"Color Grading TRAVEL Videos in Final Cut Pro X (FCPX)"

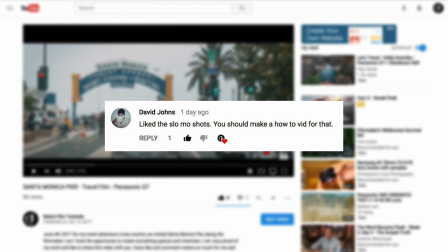0:00 I received a few comments on my latest Santa Monica Pier video,
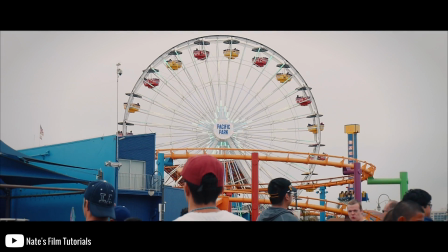0:04 a few questions about how I color graded the video and how I actually shot each clip.
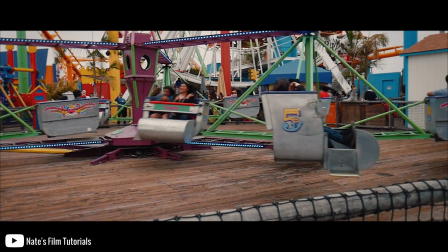0:10 So I thought I'd do a little behind the scenes of what I shot it with and what settings I used and how I color graded the project.
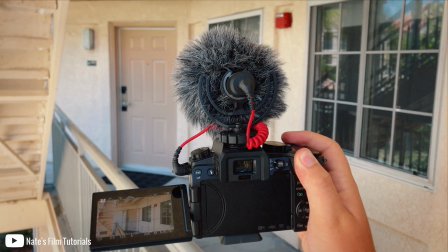0:17 For this project I used the Panasonic G7 and filmed at 1080 at 60 frames per second.
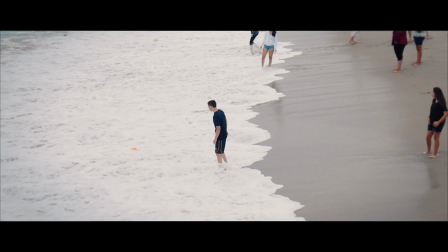0:23 I felt like this project needed to be in slow motion to kind of stretch the time I had when I was physically there.
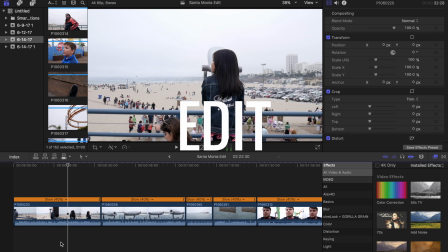0:30 So without further ado, let's hop on over to the computer. Right here, I was trying to look for a good foreground and background element.
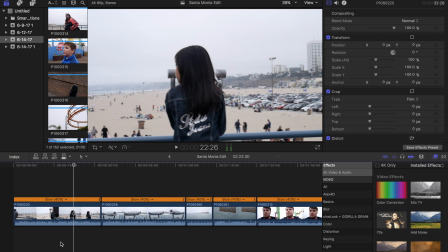0:37 And so I had good background with all the people in the city and the sea.
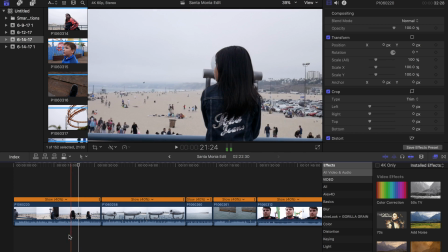0:43 It's good background, but I needed a foreground. And just as I was looking around, she was just right there.
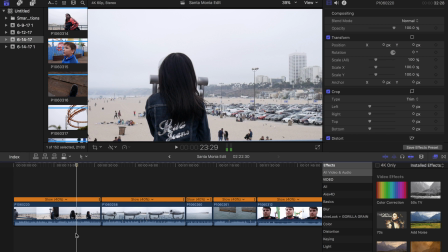0:51 So I thought, oh, that might work. So I'm going to set the end point just right as she flips her hair back.
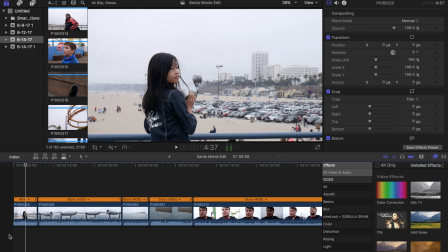1:02 And going to set the out point about right there.
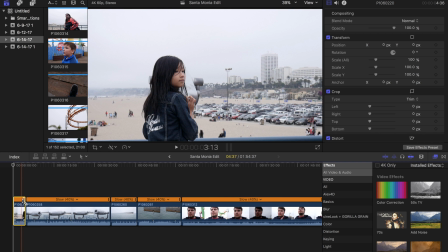1:08 That's probably the maximum amount of footage I will need. I probably will even edit that down further as seen in the full video.
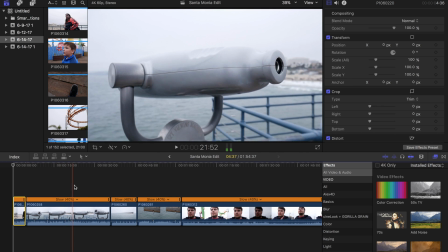1:17 So here's another cool shot. This first part I messed up and now I was trying to reframe it.
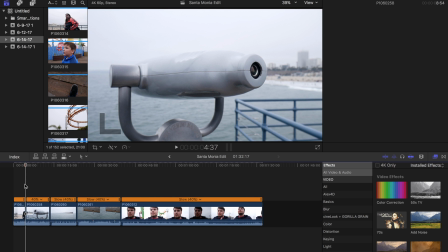1:23 So right about there is my end point and it's slowed down,
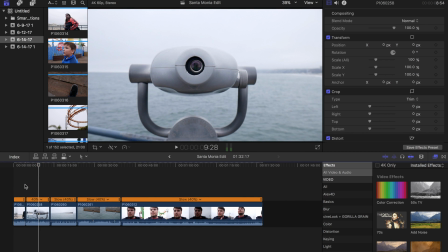1:33 it's an arcing shot, looks nice and cinematic, the backgrounds move in, it's looking pretty good.
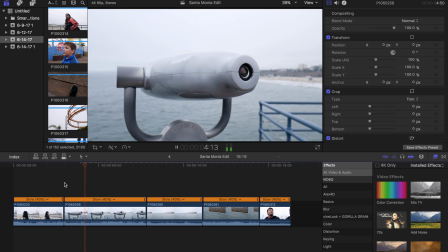1:38 One thing that I've learned through editing is to keep your shots very short even though they may be epic. Rather cut to something else even if it's not as cool. That way your audience has something new to digest. So in other words you can have a clip that's shorter and still have the same impact if not
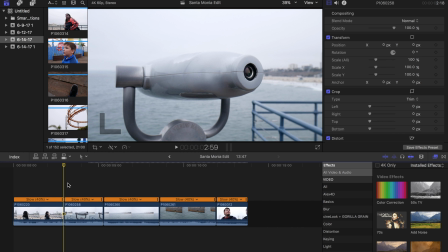1:57 even better because you're stacking different visual information. So I don't need the entire arcing shot just a little portion of it.
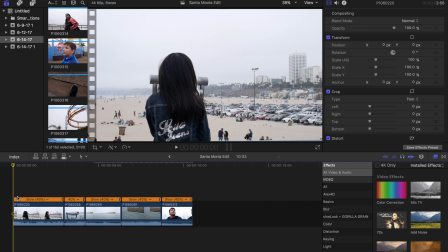2:06 All right, after we made a little edit, we're going to do some color correction to each of the clips.
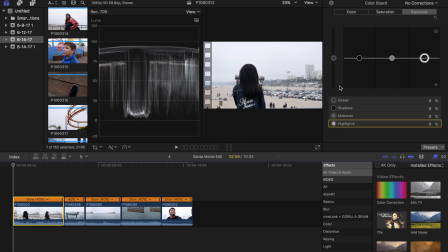2:13 So I'm going to bring up the color correction tab and the scopes. I'm going to set my black level and my white level, basically giving the image a little bit more contrast. So right down here are the shadows, and I'm going just to bring them down until they touch zero.
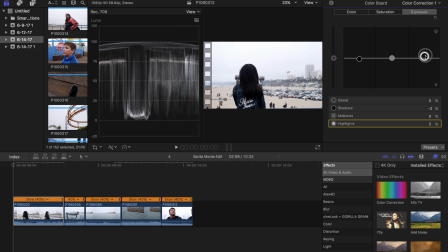2:30 And the same thing with the highlights. We're going to bring those up just so they touch it.
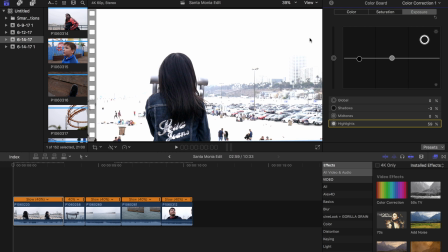2:35 You don't want to go too high or else they'll be clipped and your image will look absolutely horrible.
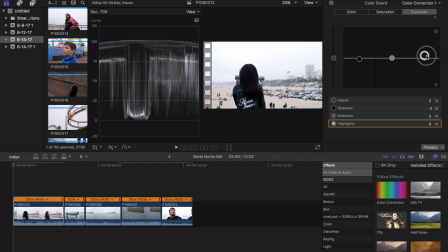2:40 But just enough so they touch that 100 level.
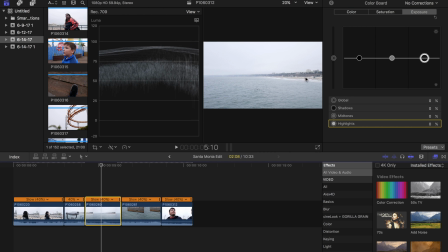2:47 And for this shot, there's nothing really particular that's black in the image. There's some very dark colors. But I can still bring those shadows down just a bit and those highlights up.
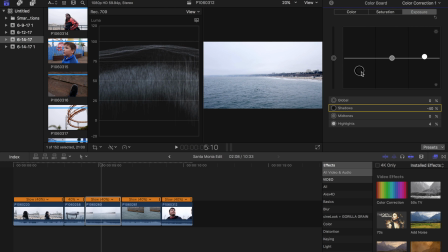2:59 So it looks good right there. You know, you don't want to bring these darks all the way down. those aren't the shadows or more mid-tones.
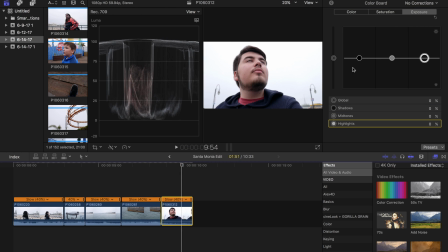3:07 I'm going to do the same thing to all the rest of these clips. So that's the basic color correction.
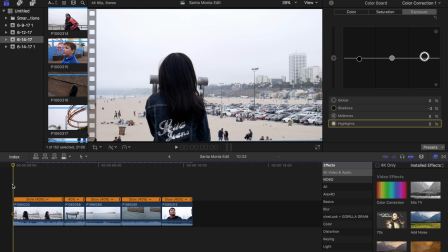3:15 Now we're going to add a color grade. This is going to make it that cinematic color and film look goodness.
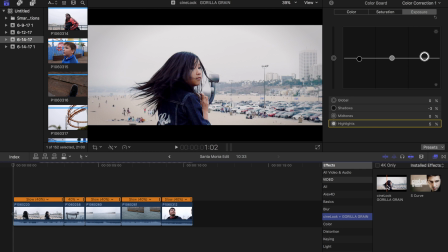3:23 And for this I recommend installing a plugin called Cinelook. This will convert your footage into film look which we do want.
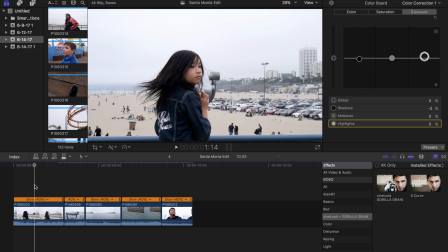3:31 Instead of applying this to each individual clip, which will take longer to edit,
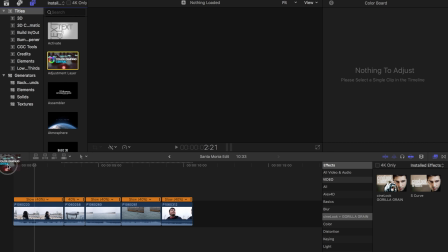3:37 I'm going to use an adjustment layer, which comes with that plugin.
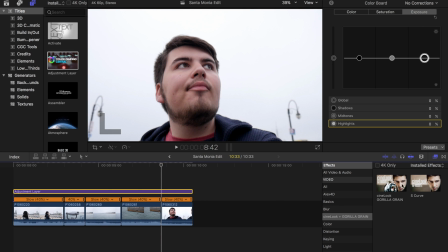3:42 The cool thing is we can drag it across the whole entire project and set our color grade on the adjustment layer.
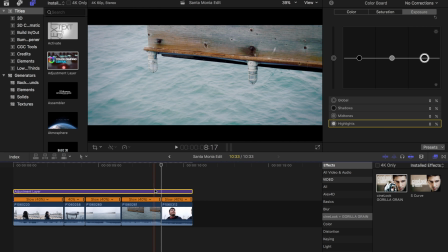3:50 So I'm going to install the Cinebook plugin right here.